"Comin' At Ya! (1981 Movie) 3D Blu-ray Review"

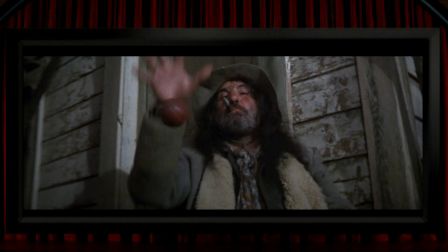4:03 This is in a sequence that in terms of its 3D is obviously referencing House of Wax, but in terms of the film itself, this scene feels like it's aiming more for a Once Upon a Time in the West vibe, maybe not completely succeeding, and partly because the egregious 3D keeps getting in the way.
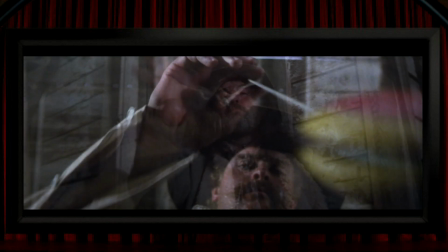4:19 If the paddle bat shot wasn't enough, let's have this chap doing a spot of impromptu yo-yoing,
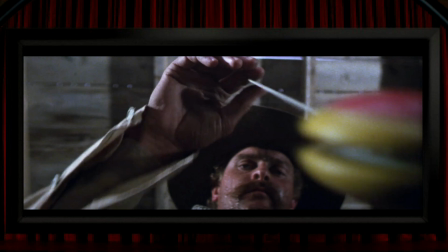4:24 and when his little yo-yo reaches its apogee, the left eye view of it is on the far right side of the screen, and the right eye view is way over on the far left. It's just impossible to fuse such a massive amount of parallax into anything other than a cross-eyed mess.
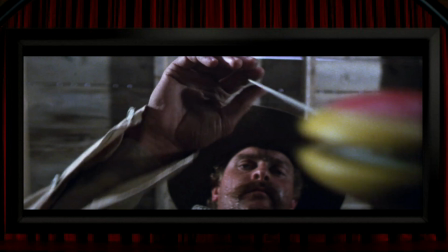4:38 I think the most ludicrous shot in this sequence though, and I assume it was put in simply as some sort of airplane-style visual gag in 3D,
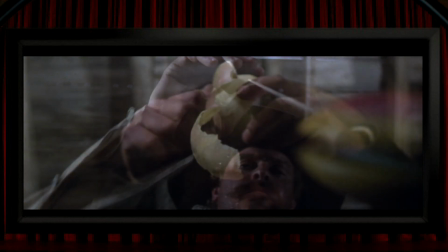4:47 but we for some reason cut to this view of an onion being peeled.
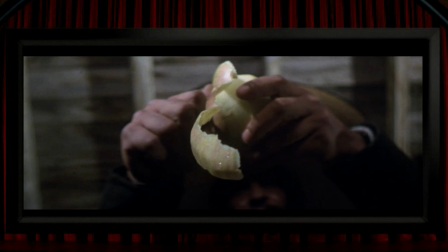4:50 This shot's actually quite restrained, as whilst it's extremely strong 3D, I don't think it was pushed beyond the limits of what can be successfully viewed in 3D. Also, unbelievably, it might not even be the most incongruous shot in the film, as there's another moment that I'm not even going to show here, because these days it could probably get me arrested,
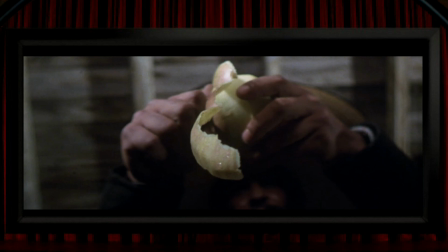5:09 but there's a bit where a baby's bare bottom is shoved into your face. Now, in fairness, they did call the film Comin at Ya for a reason, and it's not just because the lead character's coming out for the villain. However, whilst the 3D here is frequently pretty farcical, and sometimes far too strong to actually work,
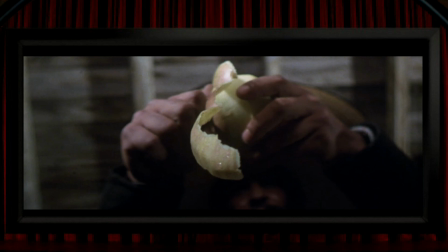5:27 and it totally gets in the way of the storytelling, I do reckon that if you were to trim maybe just a couple of minutes out of the film, you could get rid of most of the more objectionably preposterous 3D shots, and if you did that,
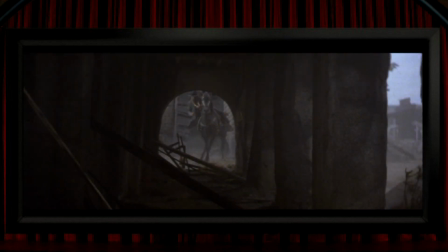5:40 I think what you'd be left with is plenty of genuinely excellent 3D, and that's because, in spite of all its nonsense,
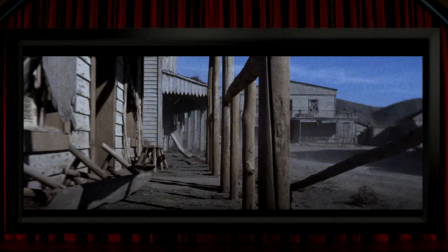5:47 I think this film was actually rather brilliantly put together in terms of its 3D design.
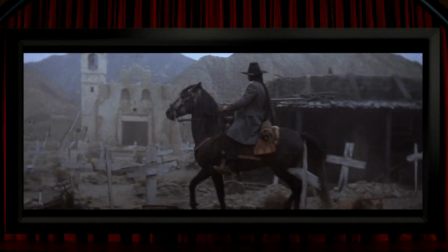5:52 It's absolutely packed with properly magnificent 3D production design,
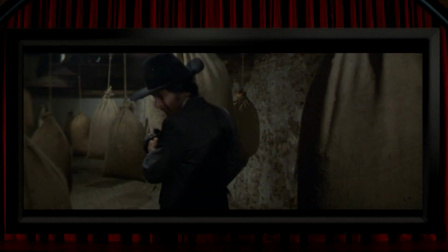5:57 and when it's not obsessed with its conspicuous intrusions into negative space and flagrant abuse of your eyeballs,
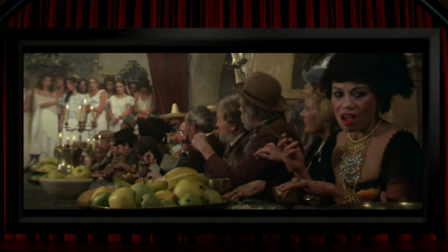6:03 it actually delivers loads of really sumptuous 3D views.
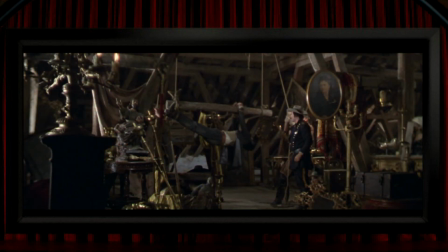6:07 There's a scene that plays out in this location which has been expertly staged in both the placement of a huge number of props as well as the placement of the camera, and it looks really good, and shot after shot is set up for non-gimmicky, lovely looking 3D,
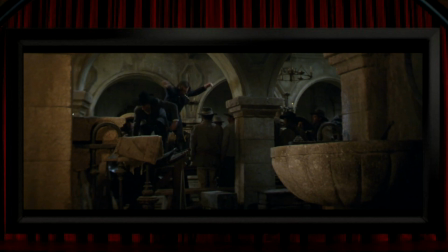6:21 with many of the scenes being full of depth and detail, all full of space and separation.
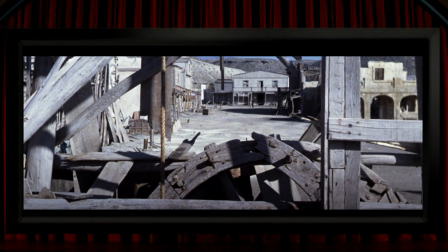6:27 This really does show that they knew exactly how to make an excellent 3D presentation, and for the most part that's what they did. They just couldn't quite ignore that little devil's voice that kept saying, "It's time to poke them in the face again, do it more, do it again and again and again."
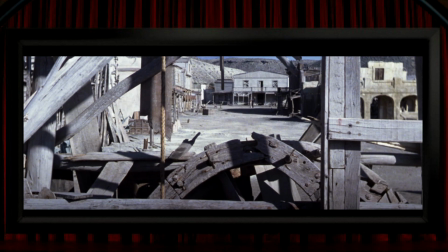6:42 And I think that's why this film ends up being thought of more as a notorious example of contrived 3D, rather than being celebrated for its well-crafted and deep stereo compositions, which is what represents the majority of its running time.
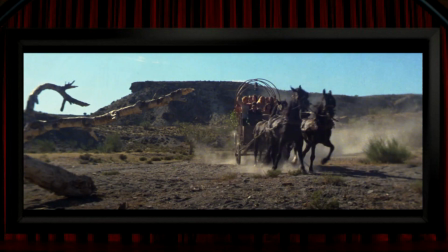6:55 Maybe occasionally the framing is a little bit heavy-handed to show off the 3D,
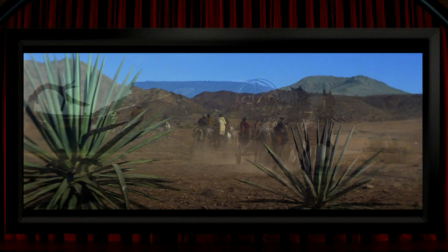6:58 like the really obvious placement of stuff in the foreground here, but that's something that I think that Hitchcock was guilty of too,
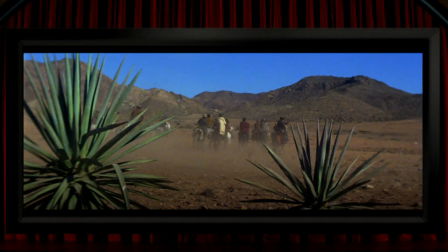7:05 so no shame in the few setups that do that. But for the most part, the film is designed with a richly filled Z-axis, and coupling that with its bold 3D, it mostly looks fantastic. But for good or bad, I do think it's best remembered for its 3D nonsense.
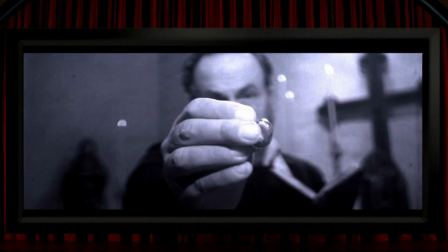7:19 So as well as all those guns and spears and arrows, not forgetting the paddle bat, yo-yo and onion peel coming out of the screen, add to that the bats and rats and bunny rabbits,
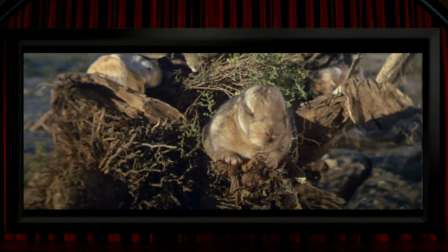7:30 and basically anything and everything they can possibly get hold of to poke you in the face with, they will.
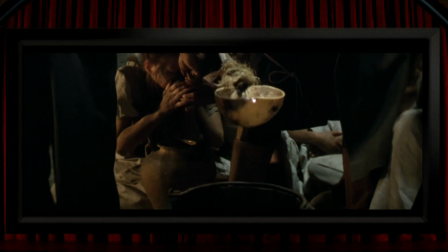7:36 Like, here's a ladle that just keeps on coming out of the screen,
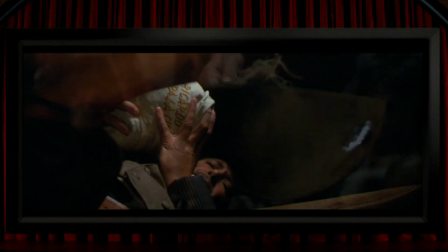7:39 and the movie is packed full of things being poured down towards the camera, like coffee beans, grapes and gold coins.
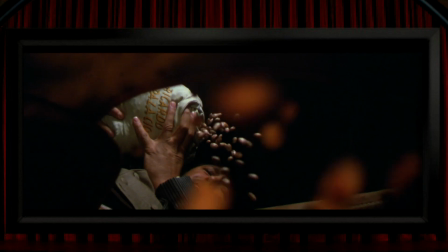7:46 They're just some of the very many shots that would make the film look completely bizarre to anyone watching it in 2D,
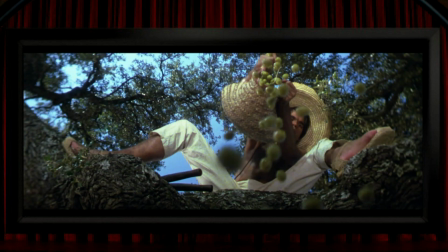7:52 not knowing its extra-dimensional origins. I guess that's the case with most of the 80s 3D films, but it's not remotely the case with almost all of the digital era 3D films.
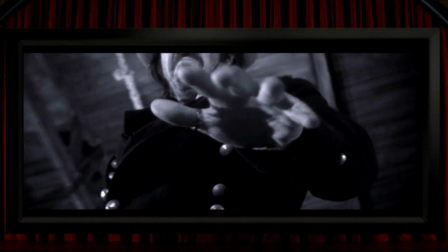8:01 Reaching hands are another common one here, and sometimes pushed beyond what your brain can work with,
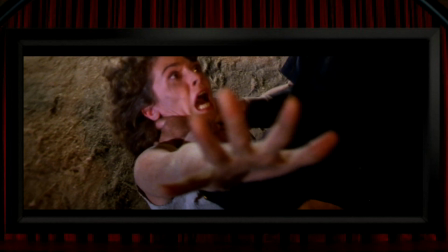8:07 but here's one that's a bit reminiscent of Dial M for Murder, the girl's hand reaching out of the screen in a desperate plea for help. It's effective, and it even manages to be a moment where the 3D is working on an emotional level, and I do think there are some other examples of that, like the couple in bed here,
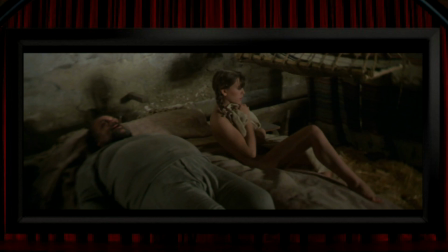8:24 and I don't mean this to sound presumptuous or rude, but they might possibly look like a bit of an unlikely match, and that's because she's very much an unwilling partner here, and in this shot,
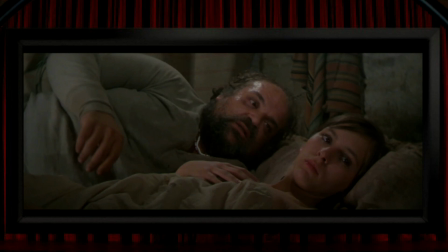8:34 I honestly think the 3D, just through its strength of space and the power it brings to facial expressions, it's kind of superb in emphasising her fear and repulsion and his gruesome desires. So I'm actually saying that I think Comin at Ya has some truly classy uses of 3D going on, and maybe best of all,
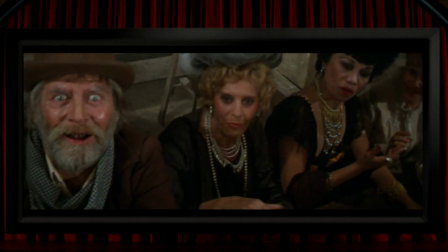8:53 the strength of the 3D deepens these people's faces, which helps this shot to make them feel like a bunch of grotesques, which is what they are, as this is a sequence where this lot are bidding on kidnapped women being sold into prostitution. Anyway, I think it's another one of the film's examples of top quality drama heightening uses of 3D.
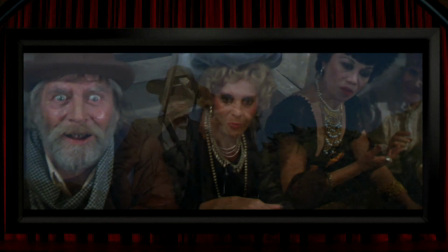9:11 And the same guys who made this film, including its star Tony Antony and the director Ferdinando Baldi,
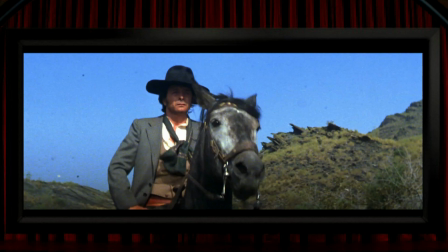9:15 also made the 3D film Treasure of the Four Crowns a couple of years years later, and I believe that the 3D Film Archive has been working on a restoration of that film, and it's a bit of a shame that they weren't involved in Comin preparation for this release.
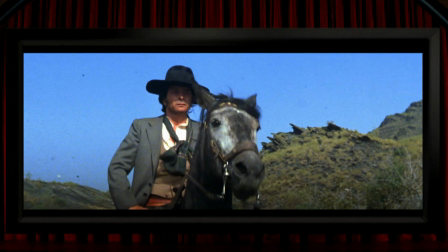9:30 So when it comes to 3D restoration, the 3D Film Archive, with I think just a really small team of dedicated experts, they've been doing the Lord's work with their exquisite and frankly miraculous work in getting the absolute best out of poor quality elements on maybe a couple of dozen older 3D films now,
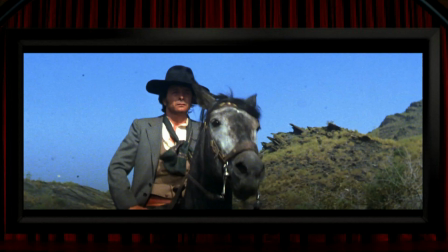9:48 but sadly this one didn't go through them, and it does have some technical defects. I think the worst of which is the very frequent dirt that's visible.
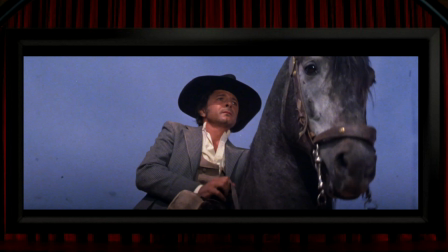9:55 This isn't flickering on a frame by frame basis, but it's the same dirt patterns throughout the film, like it was on the lenses or mirror or prisms or scanner or whatever.
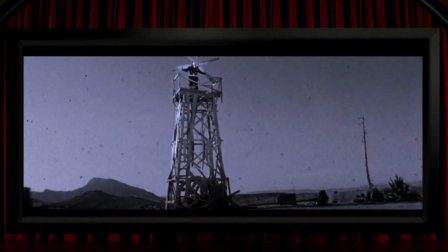10:05 But whatever its origins were, marks like this, and this one here is probably the worst shot for it in the film, they're far, far worse on a 3D film because of the discrepancies between the left and right eye, so these quite badly draw attention to themselves.
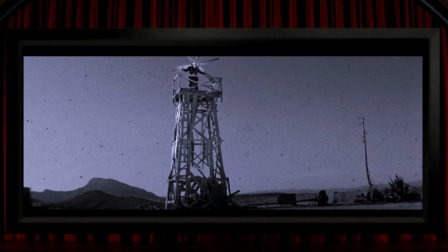10:19 Also, I don't know if it was for the Blu-ray release or an earlier restoration, but for some reason they decided to give the film more of a modern look, or modern by the standards of whenever Sin City came out, by throwing several shots into black and white, but maintaining some colour within the frame. Whilst I quite like this look, there's probably reason enough to object to it, as it's not in keeping with the film's original release, but also because in shots like this,
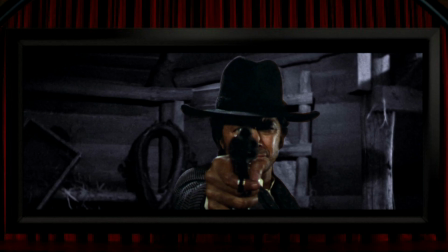10:42 the rotoscoping to select the area to be kept in colour is usually on a subject where there's the biggest parallax shift, so it can have the effect of making the 3D almost look fake at times. Ultimately, I'd probably rather they'd spent some effort cleaning up the film rather than doing this digital colour tinkering.
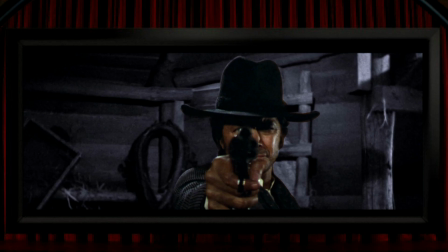10:59 It's kind of interesting that this film predated Friday the 13th Part 3 by about a year, and there are an uncanny number of shots in the latter film similar to this one. So both films feature an irrelevant yo-yo that we've already seen, as well as a snake, and there's also a pitchfork shoved towards us, as well as the almost tiresomely long shot here of its handle coming closer and closer to us and being thrust out of the screen.
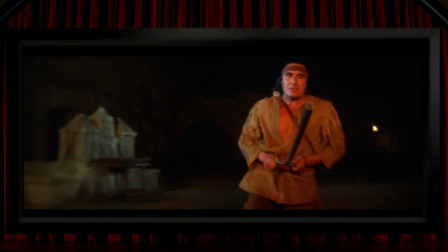11:24 There's a bit with an axe, someone hanging on a rope.
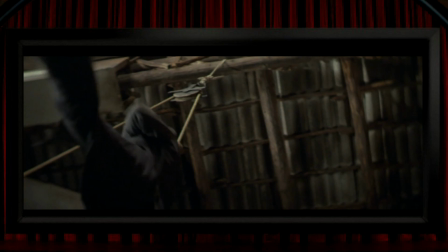11:28 I mean, some of these are obvious shots for a 3D film, I suppose, but coincidentally or intentionally, there do seem to be more similarities than you'd expect, and the most bizarre of which is probably both films having a rodent walking out of the screen on a stick,
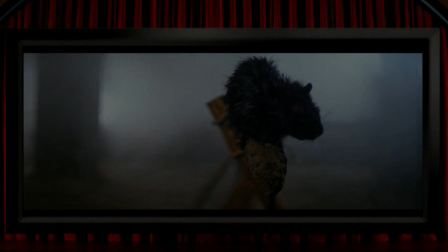11:42 which isn't really an obvious shot for any film. The film goes out on an explosive finale, so it ends with a bang, but also with a surprisingly ineffective piece of 3D by its own standards, so that feels maybe like a mild letdown after all of the stereoscopic extremities that it had been pushing up until then.
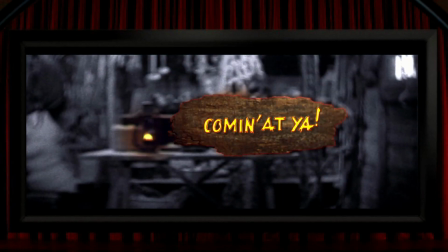12:01 So just a very quick word about the film itself. It's a spaghetti western with a simple rescue and revenge story. The main character is named H.H.